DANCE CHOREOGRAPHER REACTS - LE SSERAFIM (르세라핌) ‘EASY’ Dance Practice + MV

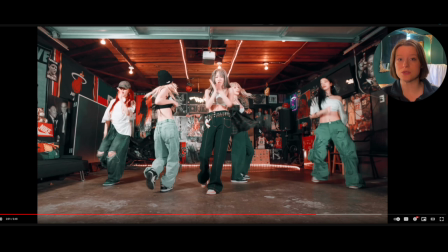And you want to be able to do that, but you don't want the music to swallow you whole. Here, they're finding a really fun middle ground. So I think it was a really, really good job on YSABELLE's part for how she choreographed it. I think it was a really good job on 르세라핌's part and how they practiced and stewarded it.
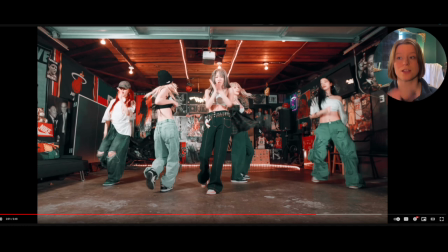And I think it's good on the production side and how they made the track. So I feel like all of it works really, really well for this particular track. Now, will I say the same thing about all their discography? I don't know, but I do like this one. It's a vibe and it makes me want to learn it.
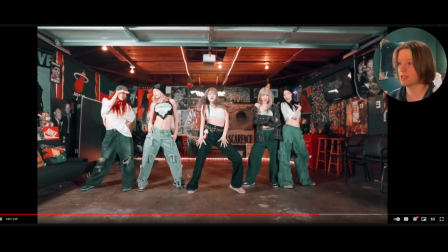So maybe I will. We'll see. But like the subtlety of it. That part right there, notice it's there.
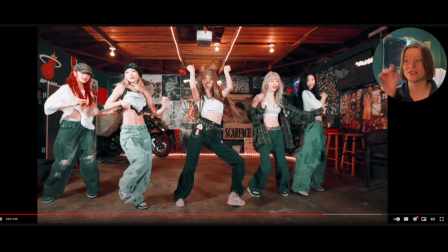And notice that they did do something way more subtle. That's the first like really, really loud movement we've seen to a very subtle sound. So that's just my in general note for that. I know that was just a preference for her. That's fine, to each their own. She can do what she wants. It's her track. That's fine. That's just a note, something I observed. Taking it through,
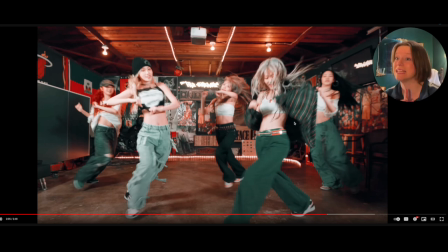D. Notice we weren't like the cleanest on that in terms of like how many times we do it to branch around, but I do like the transition, that dig and the dig.
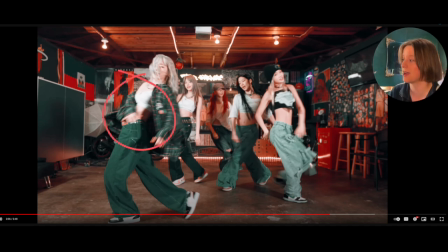I noticed with one of our girls, notice that she pulls that rock back. That's what I was talking about. Could be a choreographic choice in that first chorus when I was referencing it the first time. That's just a preference for me that I really think it would have made it look more natural in the transition for the easy part.
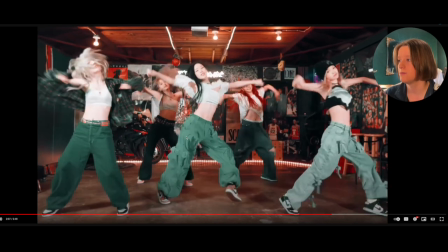But I digress. From here, that right there, that feels like a little sugar.
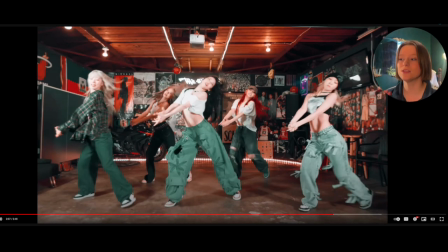So it's different than like a... It's different than a walk it out. People are going to think it's a walk it out because of the context of hip hop. For me, I would give that a sugar because of posture. It's similar to, but of course you could be more grounded, but notice her tone is higher. So that's why that felt more placed and it's not as grounded because they're also on the balls of their feet for that.
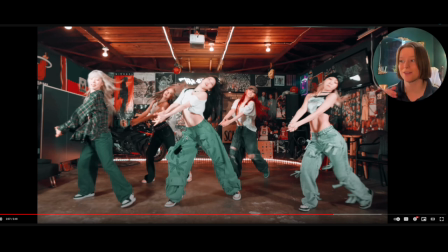And they're not sitting in any type of pocket for that groove, but that's called multiple things depending on what context.
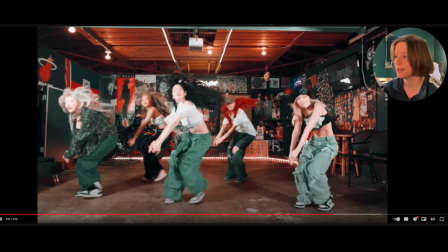Here could potentially be hip hop. So we're going to go ahead and call it a walk it out, but that part, that kiss me, boom, right there.
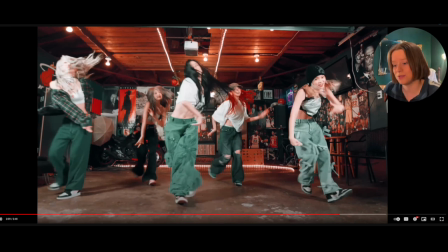And then normally from that kind of prep, boom, you would want to do like a Dougie, like how they prepped it, but they don't.
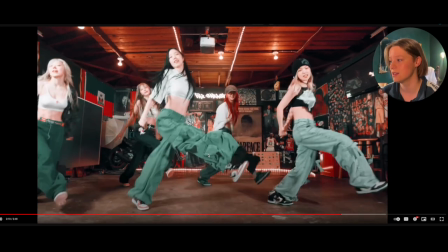They do instead that more syncopated with the heel, little roll, and then they clap it around the back.
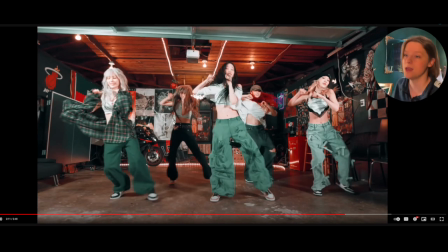I like that part. Take it over, boom, and boom to the other side, even though they're doing a ball change going in one direction. So that's a bit tricky on the torso.
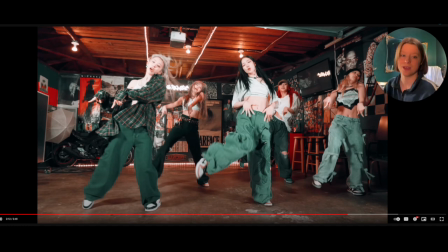But then notice instead of actually dropping down, they make the hip be more of the forefront of the ISO or making that opposition take place. So that's a little detail that's different than whenever you see people do that particular move normally.
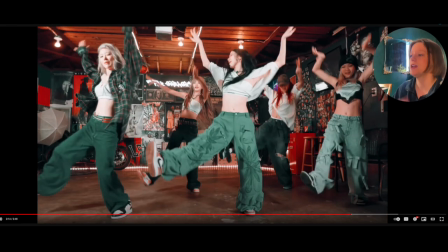hitting it through, that little dee-dee-ch, picking it up, rolling it through, do-dee-dee, and then they're about to take it.
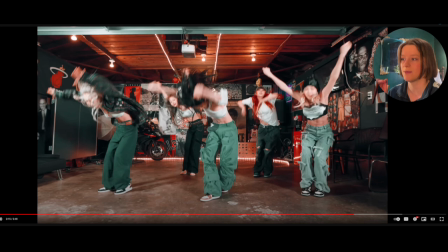Notice the range is just slightly off. Some of them have their arms pretty high, some have it a little cut off. That goes back to if you're using your back or your arms.
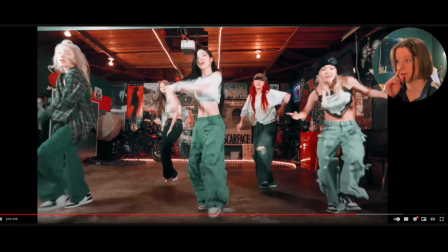You can really tell between these two for that. Little walk through, everyone doing kind of their own thing.
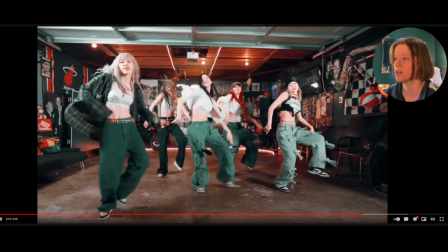I like that, taking around, nice little turn pivot, fun. Little subtleties in the body roll looks fun.
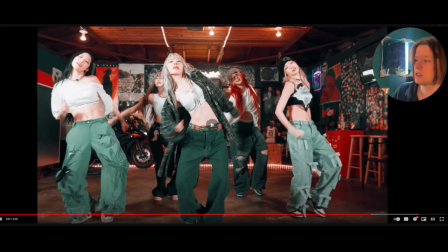That booch, booch. Stepping it through.
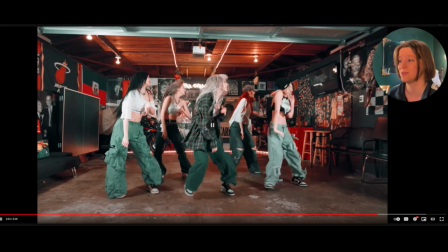That felt more like a step in. Didn't feel like a shamrock because we didn't use any groove to get into that. It was just a step together.
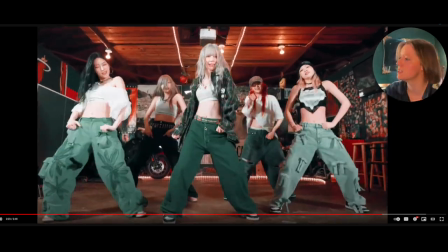Fine. It's totally fine. Last course, the syncopated, but I think they do it the opposite way.
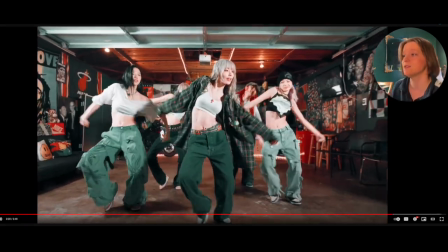It's what that looks like. I could be wrong. That's okay. So notice it goes slow, boom, boom, then we slow it down. Yes, it's using the same groove, making it like an ambidextrous groove to where you can learn it so it feels digestible because you do it on both sides.
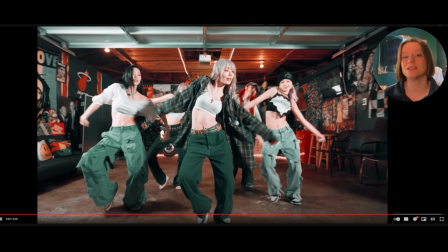But the tricky part about it is the timing of it and the speed change of it and how you have to milk through or create tension through a groove instead of just making it bounce through your counts. You're making it intentional to a very particular sound, so it makes you listen to the song more.
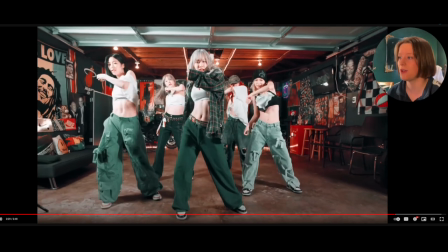So good job, Isabelle, and good job the SSERAFIM for doing that too, to make it very clear for us to see.
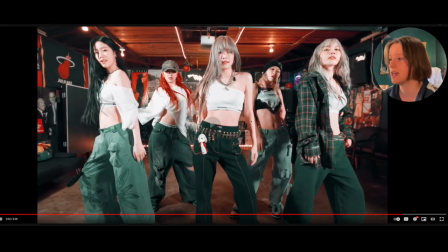Their little rebound there, boom, like that. They go, they're sitting down.
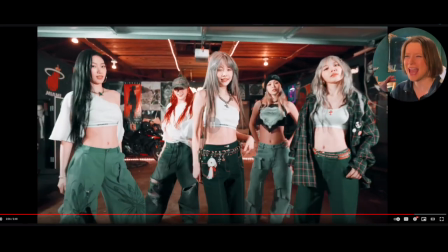Nice little high five. They said, yeah, we just did that, which you did. It was really nice.
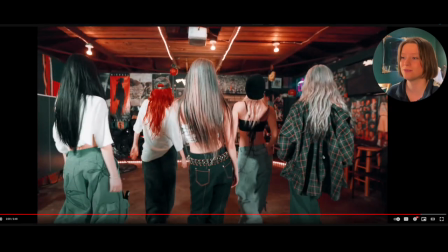So everybody kind of turns, everybody except for one of them, she turns the opposite way. It's fine. Looks full.
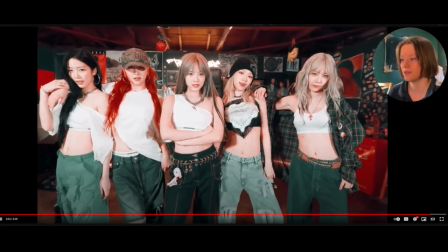Full looks cool. And then they reset and they're done. Way to go.
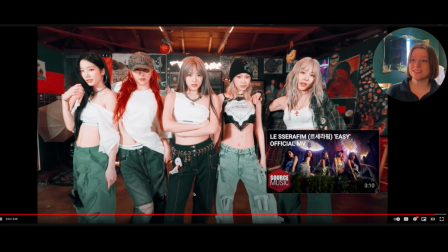So honestly, I liked this.